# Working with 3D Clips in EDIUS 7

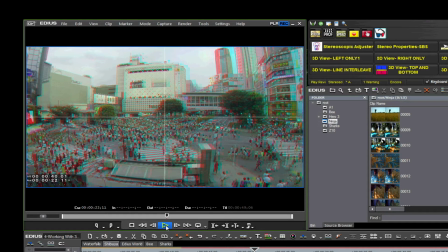(4:20)
Notice the left and right edges of the screen. To see this, you really need to look at it on a stereoscopic screen or by using red cyan glasses in anaglyph. On the left side of the screen, observe that part of the image from the right lens of the camera is missing.
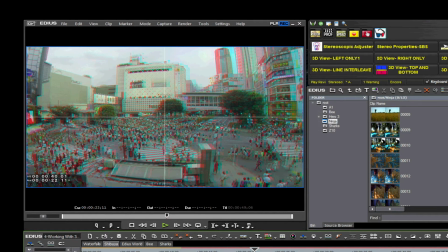(4:38)
On the right side of the screen, you can see a similar image problem involving missing portions of the left lens of the camera.
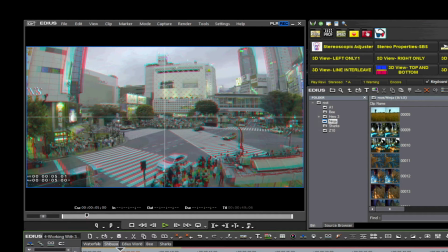(4:46)
I'll show you how to fix this by adding a vertical mask to one or both of the images on either the left or right-hand side.
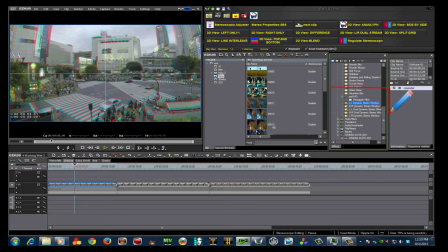(4:55)
By inserting the vertical mask to one image, we eliminate the retinal rivalry since we no longer see that offending part of the image. Now, neither eye sees it. I have created some custom user presets by using the mask filter.
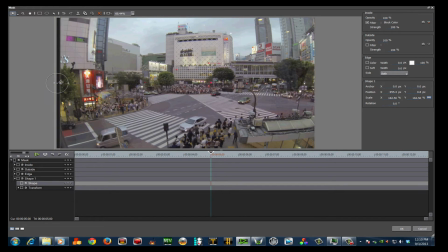(5:15)
The dynamic window creates different effects based on how you use it. Dynamic windows can be complicated. Sometimes they need to float in and out.
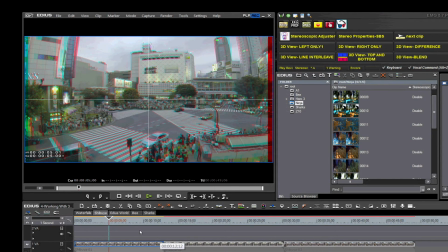(5:25)
And this can be easily accomplished with EDIUS 7 using keyframes. Let's talk about what to do with keyframes.
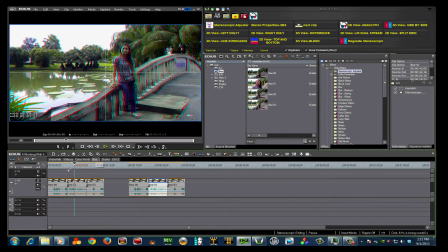(5:34)
Another way to use keyframes in EDIUS 7 is for depth transitions.
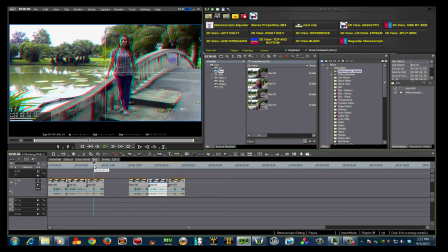(5:40)
When transitioning from scene to scene in 3D, it is important that the subject does not jump from the foreground quickly to the background.
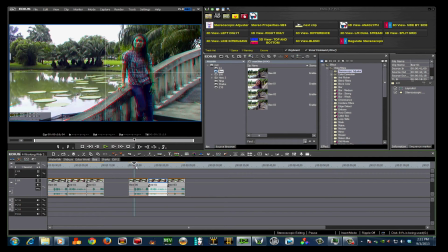(5:48)
This is called a depth jump and can cause visual distress to the viewer. The way to avoid this is by using keyframes in your stereo adjuster.
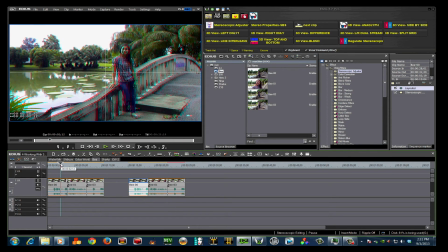(5:59)
As you see in this three shot, our subject is in full frame in the first shot.
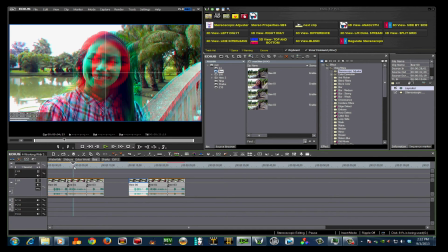(6:04)
Next, we jump to a close-up, and then lastly, back to full frame.
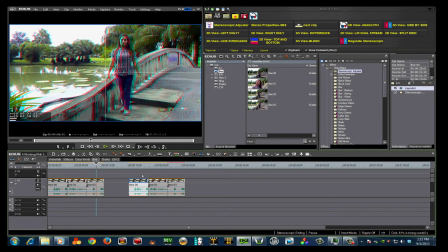(6:10)
This is a commonly used shot selection in many 2D productions. But in 3D, this is an eye killer. The changes happen too rapid for our brain to adjust. In real life, people don't instantly zoom from one position to another.
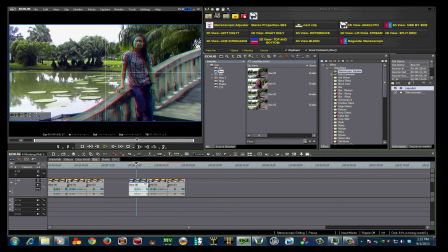(6:29)
We'll start out with the stereo on the full frame in the first shot,
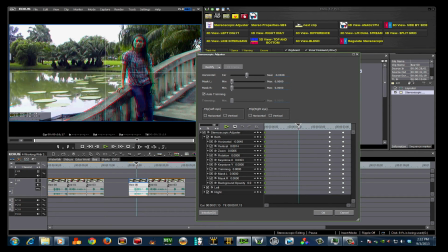(6:34)
keeping it at a normal, acceptable stereoscopic level. Next, as we approach the close-up, we'll reduce that stereo so that it will match up with the close-up.
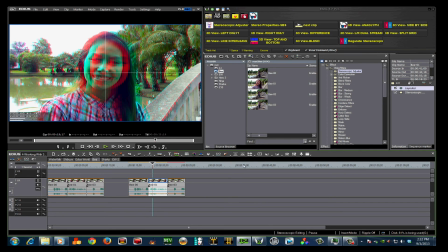(6:48)
When the close-up starts, we reduce the stereo there and then gradually increase it to the level that we want,
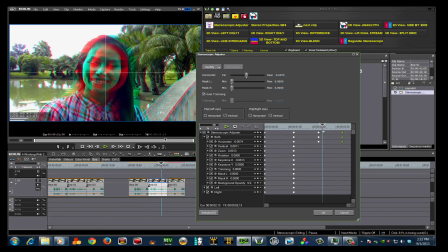(6:57)
reducing it back down again towards the end of that scene. I will adjust the depth of the shot so that as the scene transition occurs,
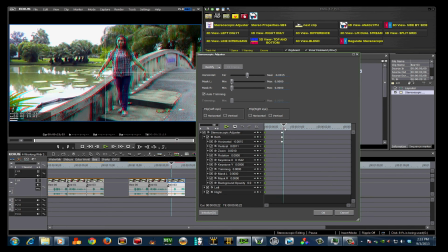(7:08)
the depth flows at a pace that allows for the story being told without killing your viewer's eyes.
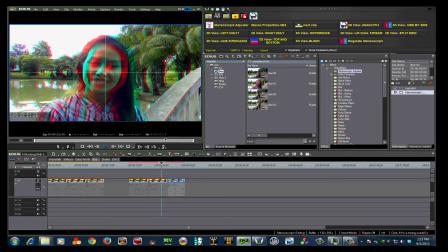(7:16)
These tools can be used in many ways in both 2D and 3D. I have introduced you to the concepts.
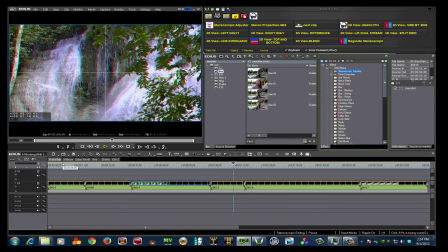(7:22)
Now, experiment and find ways to use these in your workflow. Thanks, and see you next time.